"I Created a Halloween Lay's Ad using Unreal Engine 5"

So I thought, okay, well, one problem solved. Now, how do I apply the animation to this?
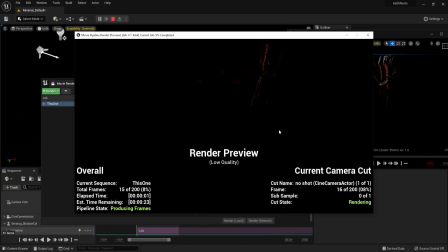(4:13)
Google after Google, same issue. And now I'm lost, out of idea. Like, why is this stupid animation being applied to the level sequence and I can see it playing, but when I export it, the character is having a seizure? Let's double check the animation. Wait, this is the mesh and this is the animation blueprint. Oh, I have to apply the animation to the animation blueprint. Boom, problem solved. And now for the money shot. I knew I wanted this shot to end the short by establishing the chips and also as an establishing a wide shot. So I needed two things. One, an outside house environment, and two, a few Halloween inspired props.
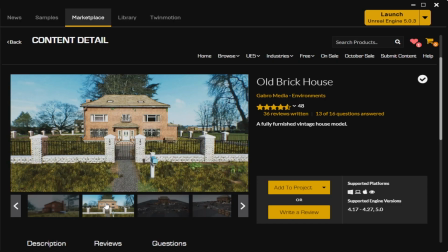(4:57)
For the house, I decided to use old brick house, and luckily one of the free assets for this month was Halloween pumpkins / 150 variations. I imported all the assets and started working to lock in the sky and weather effects using Ultra Dynamic Sky.
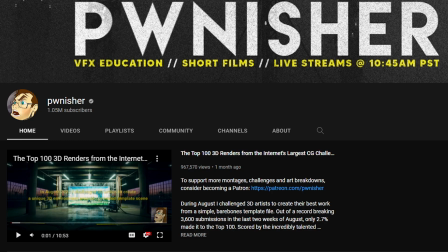(5:12)
This was actually my first time using Ultra Dynamic Sky, recommended by Punisher, and let me tell you, it was a breeze to use.
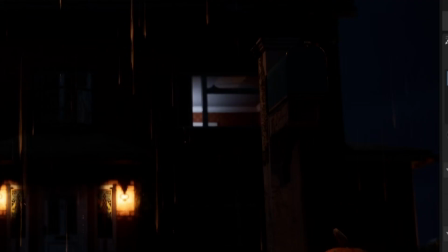(5:20)
With all that done, I then worked on the lights, using a point light in the top right room to imply that that's where our short took place,
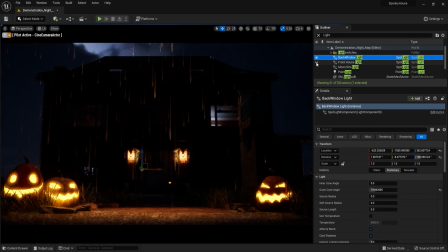(5:26)
and 3 spotlights for the house, one behind the house acting as a rim light, one in front of the house acting as a fill, and the last shining through the back left window for some depth.
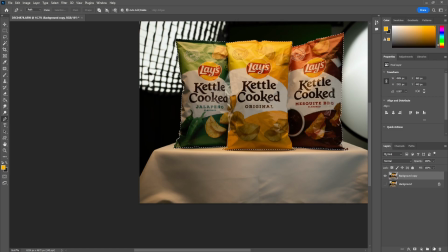(5:34)
With the lighting done and a few tweaks to our environment, I then took a photo of the chips, cut it out from the background, and imported it into UE5. The idea was to apply the photo as a material onto a plane, and since the camera movement is only a pullback, I was positive this idea was going to work. So a few tutorials later, I made a material using our chip photo with a transparent background, applied it to the plane, and yeah, it was looking rough.
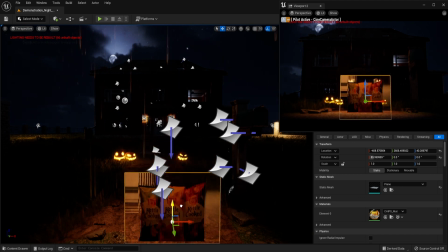(6:00)
There was a wash of orange light from the light above, and for some reason, the background wasn't completely transparent.
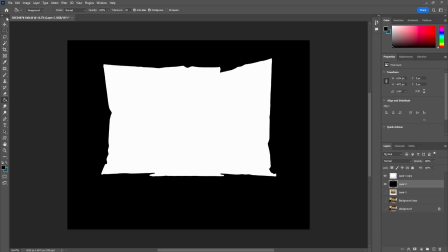(6:07)
As a last-ditch effort, I decided to export a mask and use that as an opacity mask in UE5. This was it. If this didn't work, I had no idea how I was going to composite the chips in.
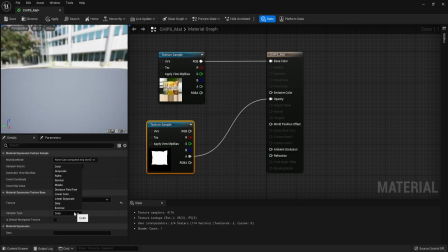(6:18)
I linked up the blueprints and same thing. I was devastated. Do I just have terrible luck? This is exactly how the other guy did it, so why isn't it working for me? Like, how am I going to compose After Effects? And it all clicked. I've been training my whole life for this moment. Why couldn't I see it earlier?
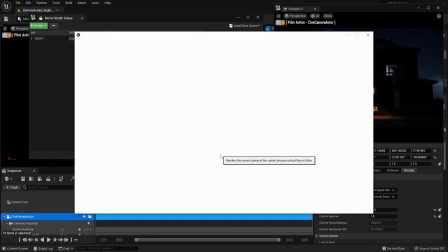(6:39)
This is the exact same workflow I used for my previous project. So I quickly exported the UE5 scene as a PNG sequence and imported it into After Effects. Step 3. Composite UE5 assets with live action footage. This process was the most tedious, so let me know if you want a video that goes into detail, but here's the gist. Using After Effects' roto brush, I had to roto, basically cut out the chair my brother was sitting in so that it looked like Jeff was actually behind him. This saved me a ton of time.
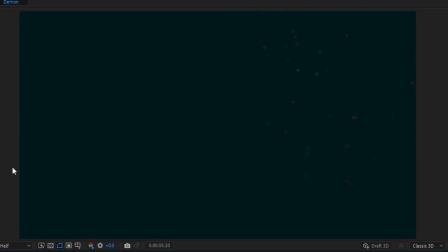(7:06)
And after the roto, I created a particle system, and then using the fractal noise effect, I created an animated aura effect to give off evil energy vibes. This was enhanced by using the displacement map effect, using the aura layer as the source to create a kind of heat mirage.
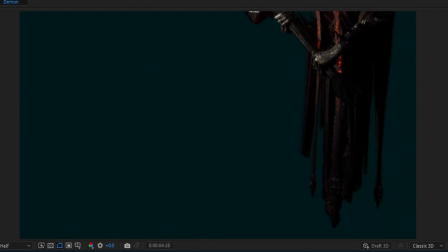(7:21)
I then animated Jeff into frame, duplicating him 2 times, then offsetting those layers by 1 keyframe for the evil energy trails. And then a few more effects to make Jeff glow as he is entering the frame. All these ideas implying that Jeff is appearing from some other dimension. And finally, the export. I queued up the After Effects project into Media Encoder, let it rip, and stepped away feeling proud. The composite is looking, decent, and with all that work, I deserve a good nap. 2 hours later, export isn't done. Whatever, that's weird, but I'll give it more time. 2 hours later, same spot. It hasn't moved. So I canceled it, started again, another 4 hours, stuck in the same spot. It's 12 AM and I want this export done tonight so I can put it all together and continue with music and sound design. So Media Encoder. I created a Premiere file, imported the After Effects composition, and export.